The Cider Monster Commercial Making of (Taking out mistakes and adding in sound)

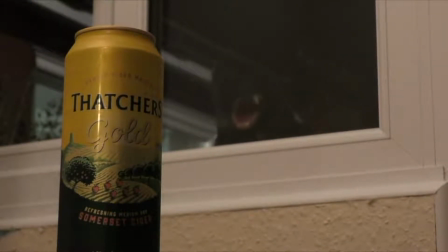The initial idea for this shot right here was that I wanted to make it seem as if it was all done in one take,
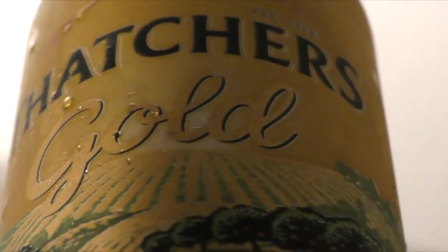with the monster so impatiently wanting some of that cider that he unrealistically gets there without any hesitation.
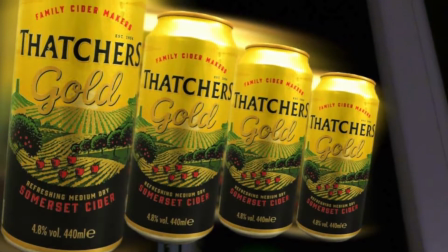Very much like a cartoon character, whenever they're longing for something. As somewhat of a comedic way to show how irresistible cider or beer really is.
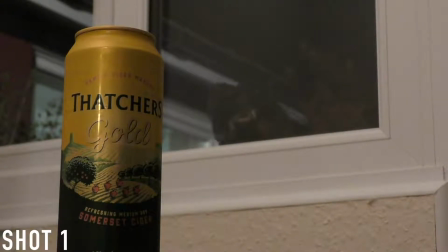While editing this video together, I noticed that I made a very small mistake in the video, and that was the tin can. While combining two shots together that were filmed at the same angle, I noticed that the tin can slightly nudges towards one side. I must have accidentally knocked it slightly without realising, in between takes.
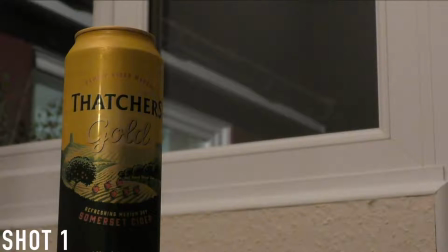I suppose I could have gone back and just refilmed it, but I didn't want a night's work to go to waste. So I only really had one option left, to try to see if I could fix it by my editing skills.
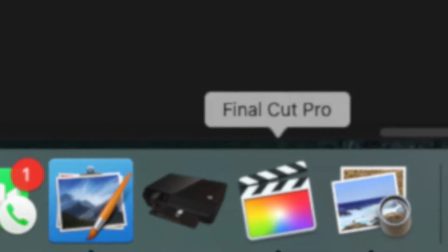So I use Final Cut Pro to edit my videos on. The software has quite a variation of effects and edits that you can add on to your videos.
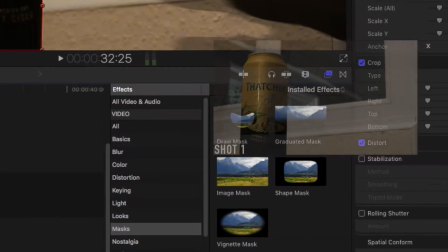So I went to its masking selection and cut around the tin can in shot 1, then putting it over the layer of shot 2.
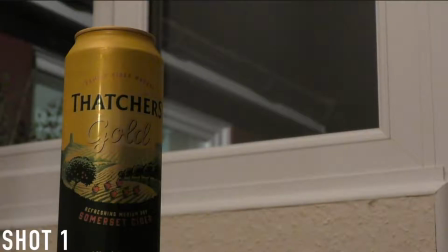Now as you can see, there are a few other layers I've added on. That was because while watching back on the clip, I realised that not only the can moved,
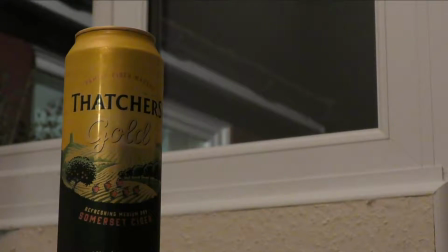but also the background, meaning that there was a little bit of tweaking left to be done.
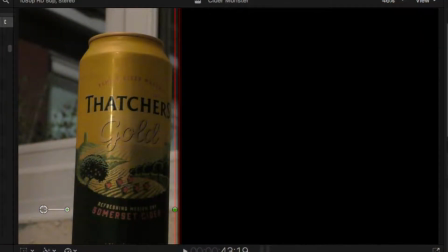So taking the first shot once again, I spliced it in half and overlaid it above the second shot as well.
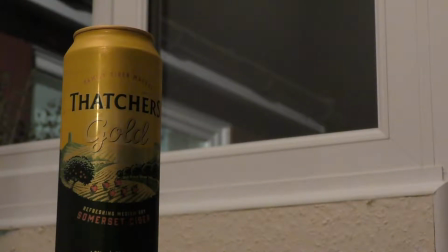Now if we continue watching the second shot, you can see a hand that comes out and grabs the tin can.
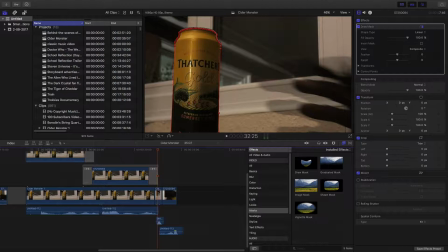Now I used both masking shots for the final clip, and they both cut away just before the hand touches the can.
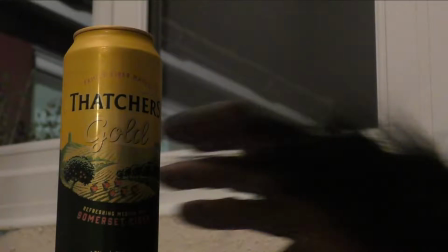So then it looks like the can is moving along with his hand for when he picks it up. So now it's all very carefully disguised. It was a little bit of work for something that was only going to last for a few frames on film.
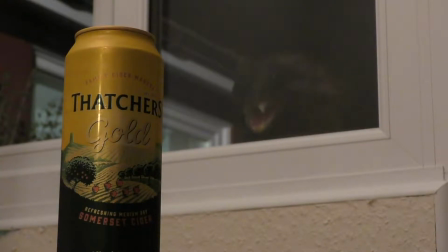So here's the final shot. Now it looks all seamless, like it was all done in one take. And here's the comparison between the two.
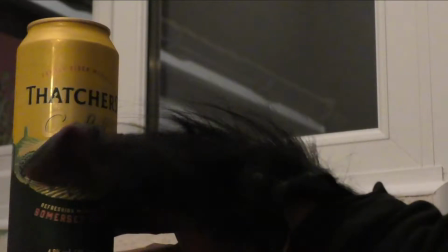So don't know if you noticed, but I've just slightly edited my arm there to make it just slightly more darker, so that way it's less obvious that it's just a sleeve and a glove.
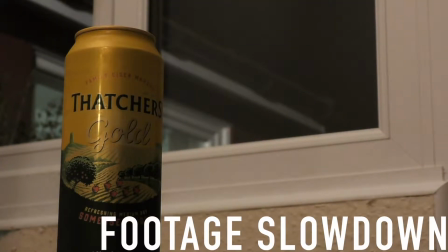And also just an extra edit right here where I've just sped up the footage and just added a motion
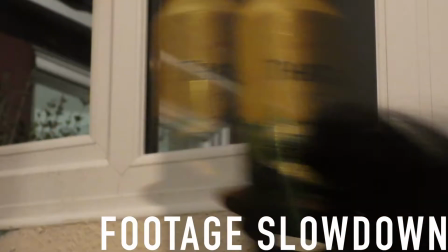blur just to make the effect much more less obvious and less easier to catch.
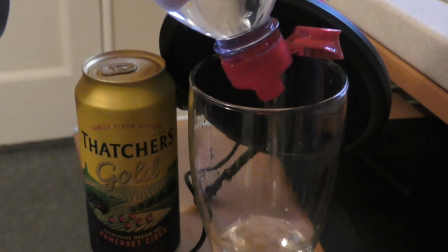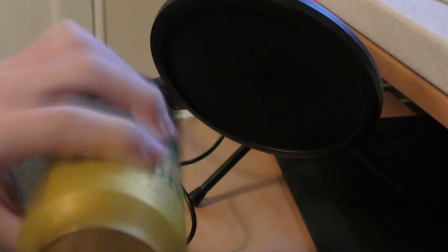When it comes to the sound effects, I do sometimes use some of the sound effects on my program,
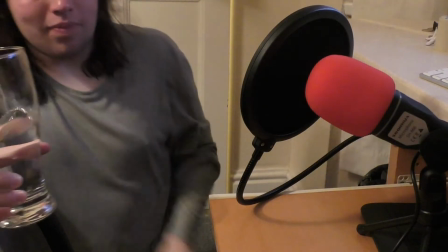but most of the time I just like to create some of my own original sound effects. This is the voice recording of the Cider Monster.
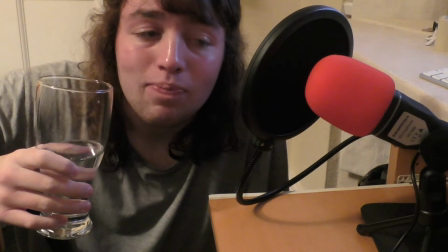Let's see how it goes. Right, first off, drink.
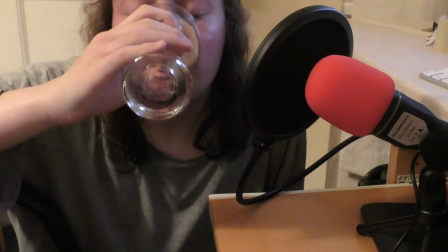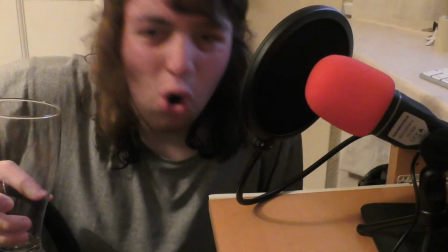Oh, lovely.
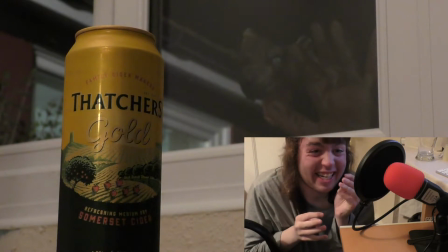Cider!
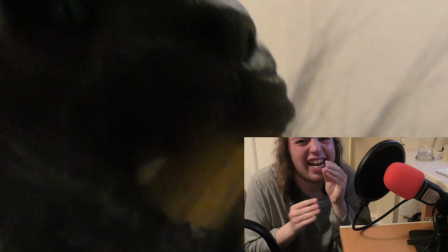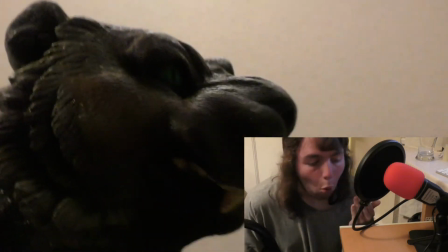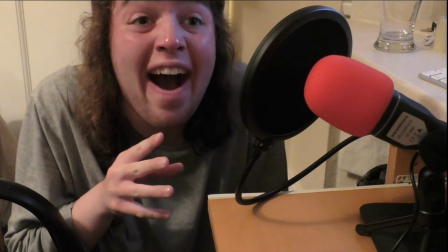Sometimes one recording might not be good enough, so I might do it just several times,
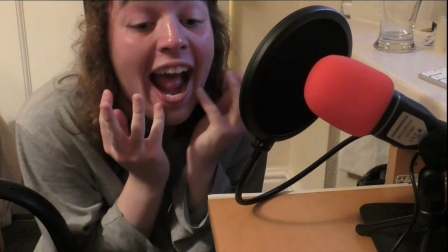just so that way I have a range of audio clips to choose from for the final commercial.
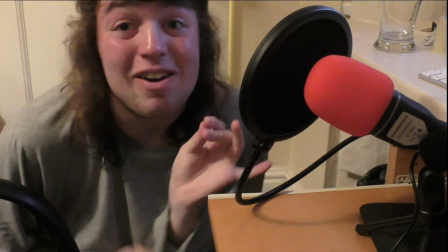Delicious.
As you can tell from the faces I'm making, I can really get into my role.
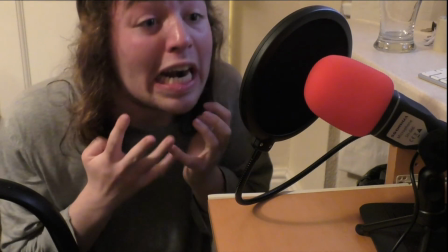Cider!